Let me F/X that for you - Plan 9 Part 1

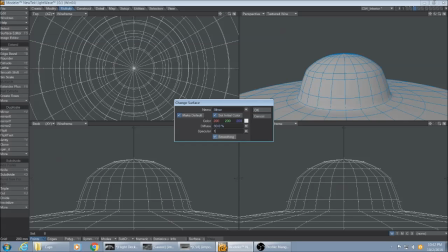Make it low diffuse, high specular. Ooh, shiny.
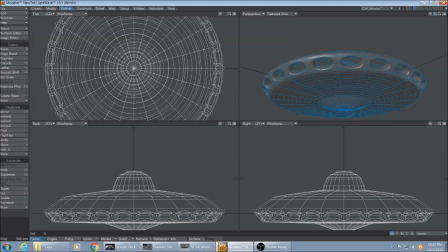So the lights are going to be coming out of these holes. I'm going to need to make these polygons
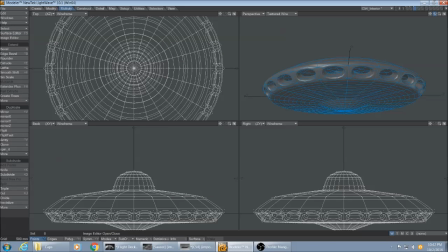double-sided. That way when you see inside here, you want to see darkness unless you're actually looking at the source of the light. Okay. I think I like that. Now, how does that compare to the size of the cockpit we're going to be working in?
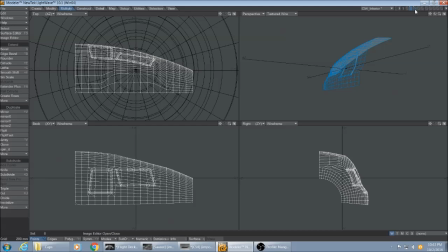Here's the cockpit window. And then there's the spaceship in the background. Okay, yeah, I wanted something big and imposing, and that will kind of do it. I'm not going to do landing legs in this section.
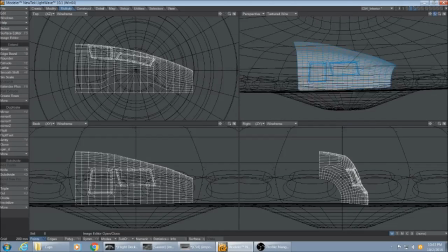It's not necessary.
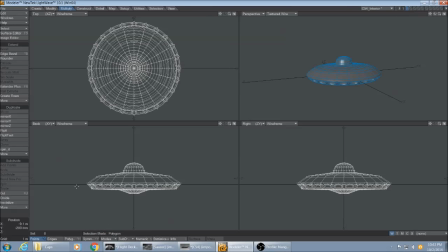Cut this out of here, paste it. I like to name my layers so I know what I'm doing in layout. This is a saucer. And this is a cock.
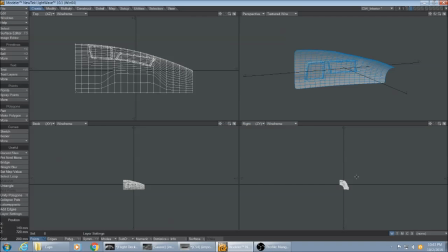How do you spell cockpit? Pit. Okay. Do I want to do anything else here? Not really. It's not great, but I'm going to be, you know, so focused in on this area here that the rest of it's really not going to matter that much. All right.
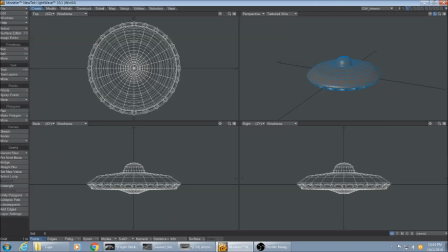Okay. Let's send this over to layout.
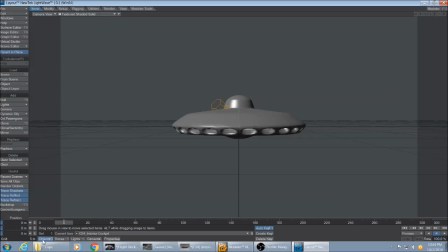Here's my spaceship. I'm going to move my spaceship somewhere else. That's my cockpit. Where's my spaceship? There's my spaceship. Up. And I'm going to leave it right there for now, even though I have a big thing planned.
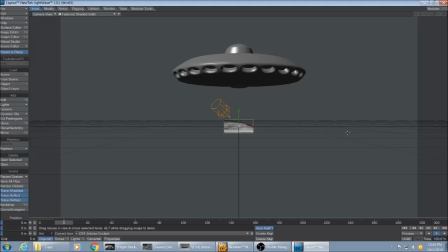I'll have to review the scene again to see how long my scene should be. Right now, I've got 10 seconds. 300 frames will work out to 10 seconds. 10 seconds ought to be enough. I might want to cut it down. But I'm going to want to show my
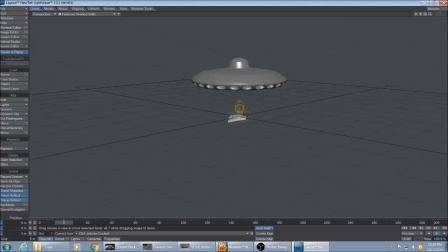fabulous, beautiful spaceship not hanging from a string and look at it through my window. And we will do that in my next clip. So I will see you then.